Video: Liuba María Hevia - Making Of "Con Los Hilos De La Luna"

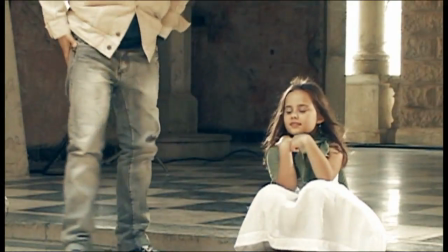4:24 Está la niña, que no está seleccionada, no estuvo casual ahí,
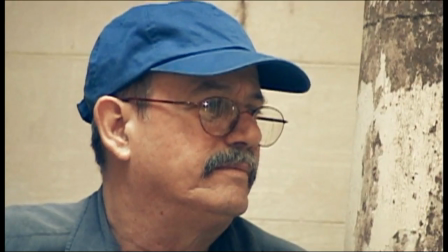4:30 sino porque es una niña que desde que llegó al plató hizo el primer ensayo, nos quedamos todos un poco conmovidos, ¿no?
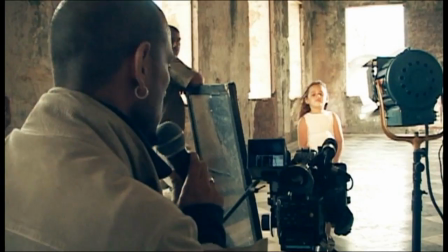4:36 Se estudió el tema muchísimo en casa, repitió todas las veces que había, y por sobre todo por un parecido muy grande con Liuba, que al menos es el parecido que yo recuerdo en el Liuba.
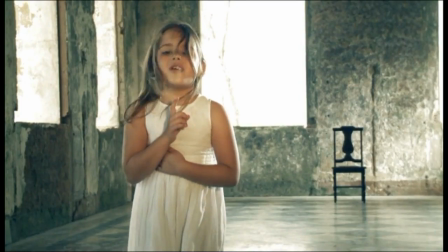4:48 Niña nunca te enamores,
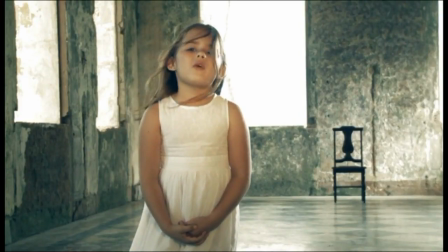4:51 si hay luna cuarto menguante Que puede robarte el sueño un asturiano emigrante
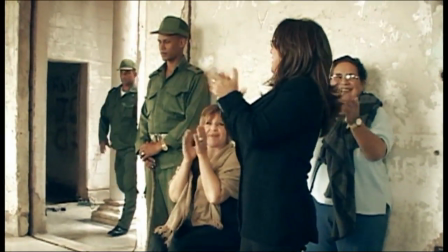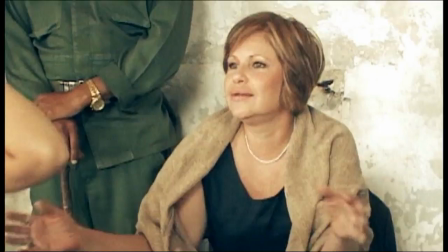La danza incluso estuvo trabajada de una manera diferente a todos los demás videos
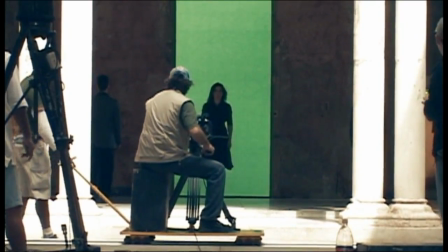5:14 Por la dramaturgia El Iuba tiene una conexión con la danza porque tiene una conexión conmigo. Yo creo que el Iuba me ha regalado la música y yo la danza desde muy pequeño.
Chico, primerísimo plano.
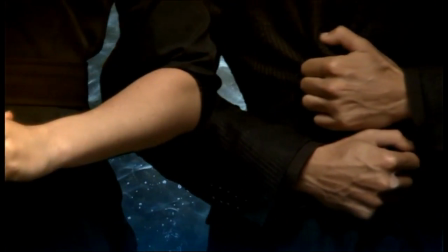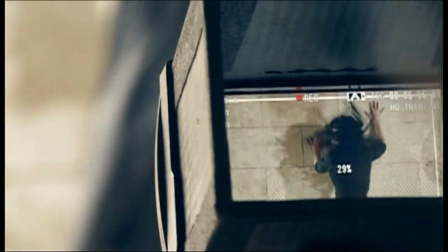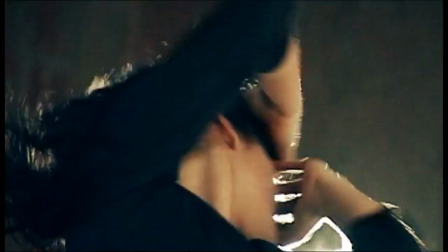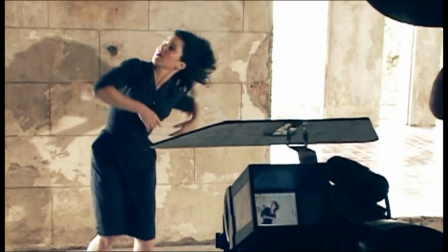5:46 Cuarto menguante que puede robarte el sueño, un asturiano emigrante.
Esa conexión con la danza me hace llevar a estos bailarines, además seleccionados,
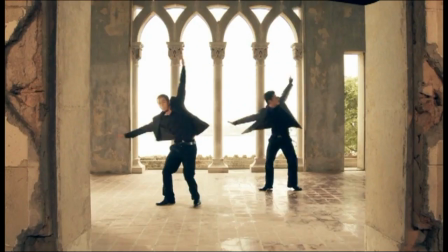5:58 no solo por la fisicalidad, sino por el amor que tienen hacia Liuba, que para mí es importante.
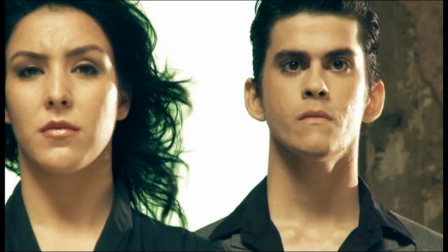6:04 Han trabajado conmigo en algunas ocasiones, un bailarín de danza nacional de Cuba, Rigo, y tres bailarines de retazo, Ale, Elena y Danay.
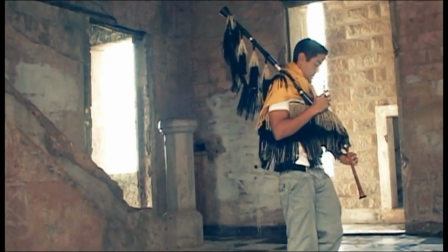6:12 Muy fácil trabajar con ellos porque entendieron cuál era la dramaturgia.
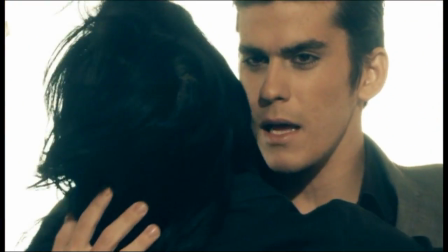6:18 Los hombres por un momento eran mi abuelo joven, por otro era Lorca. Cada bailarina era Liuba, cada bailarina era mi abuela.
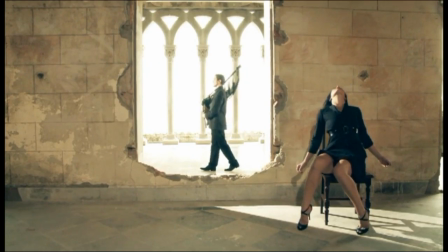6:28 Se creó como un juego de contenidos todo el tiempo para hacer viajar al espectador.
Vamos, acción.
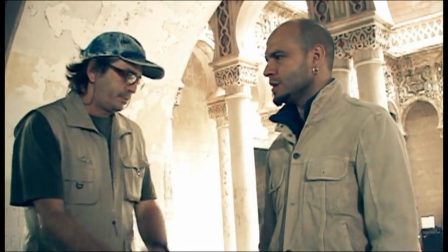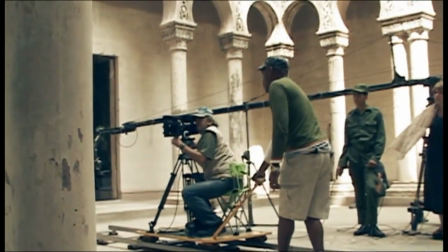Tuve la suerte de contar con un equipo grande, muy potente.
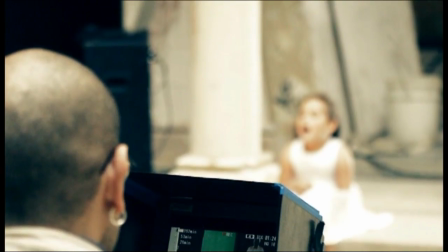6:52 Yo estoy aprendiendo en el mundo de la realización y del cine, que es algo que me senhizo muchísimo. Y necesitaba estar rodeado de gente muy talentosa. Con Solís no fue nada complicado.
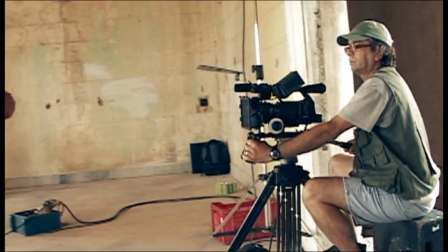7:05 Es un artista amplio, sencillo, un director de fotografía impresionante Para mí fue complicado dirigir, tanto como con Leicester.
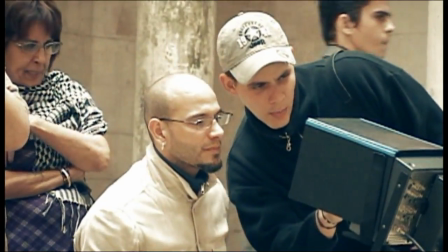7:18 Cuando fuimos a editar con Leicester se sabía cada acento, cada contratiempo, cada detalle de guitarra. Eso hizo que el vídeo también fuera mucho más redondo.
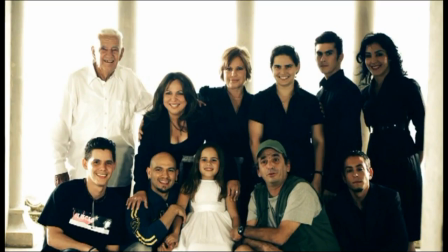7:28 Cuando yo tengo la responsabilidad de crear un equipo, es importante que ese equipo esté enamorado de Ligua, de la obra de Ligua. Cosa que no es difícil, pero hay que buscarlo.
¡Musical!
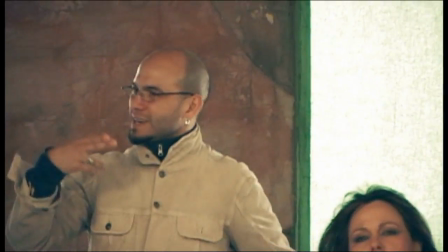7:42 En luna cuarto menguante, mi abuela bebió el misterio bendito del asturiano emigrante.
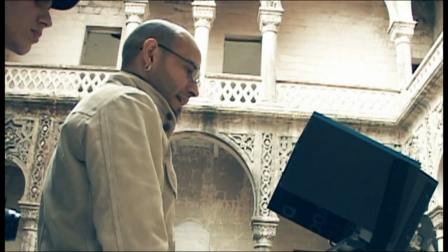7:50 Por ahí, perfecto, ¿verdad?
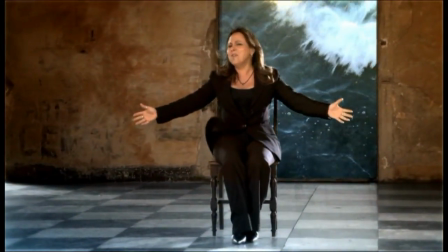7:53 El uso de algo tan atractivo como los efectos, intentamos hacerlo de la manera más delicada posible y creo que se consiguió.
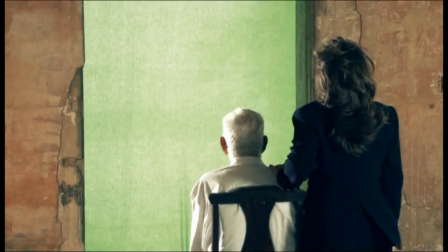8:02 Esa puerta infinita, ese más allá que hay,
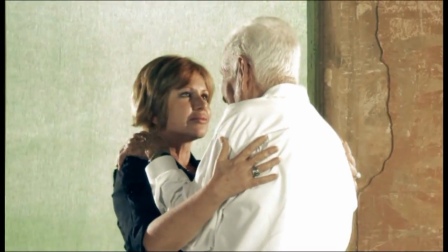8:05 ese espacio dentro de otro espacio dentro de otro espacio, es infinito, ese que no acaba.
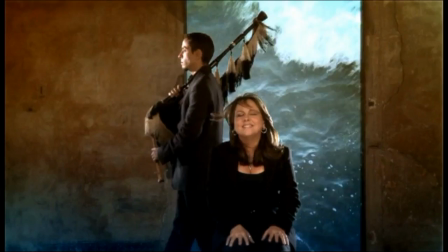8:12 Creo que se consiguió también por los efectos, pero sin parecer vulgar, exagerado, porque está de moda, la tecnología nos lleva a, no, es como vamos a usarlo hasta aquí, este es el punto.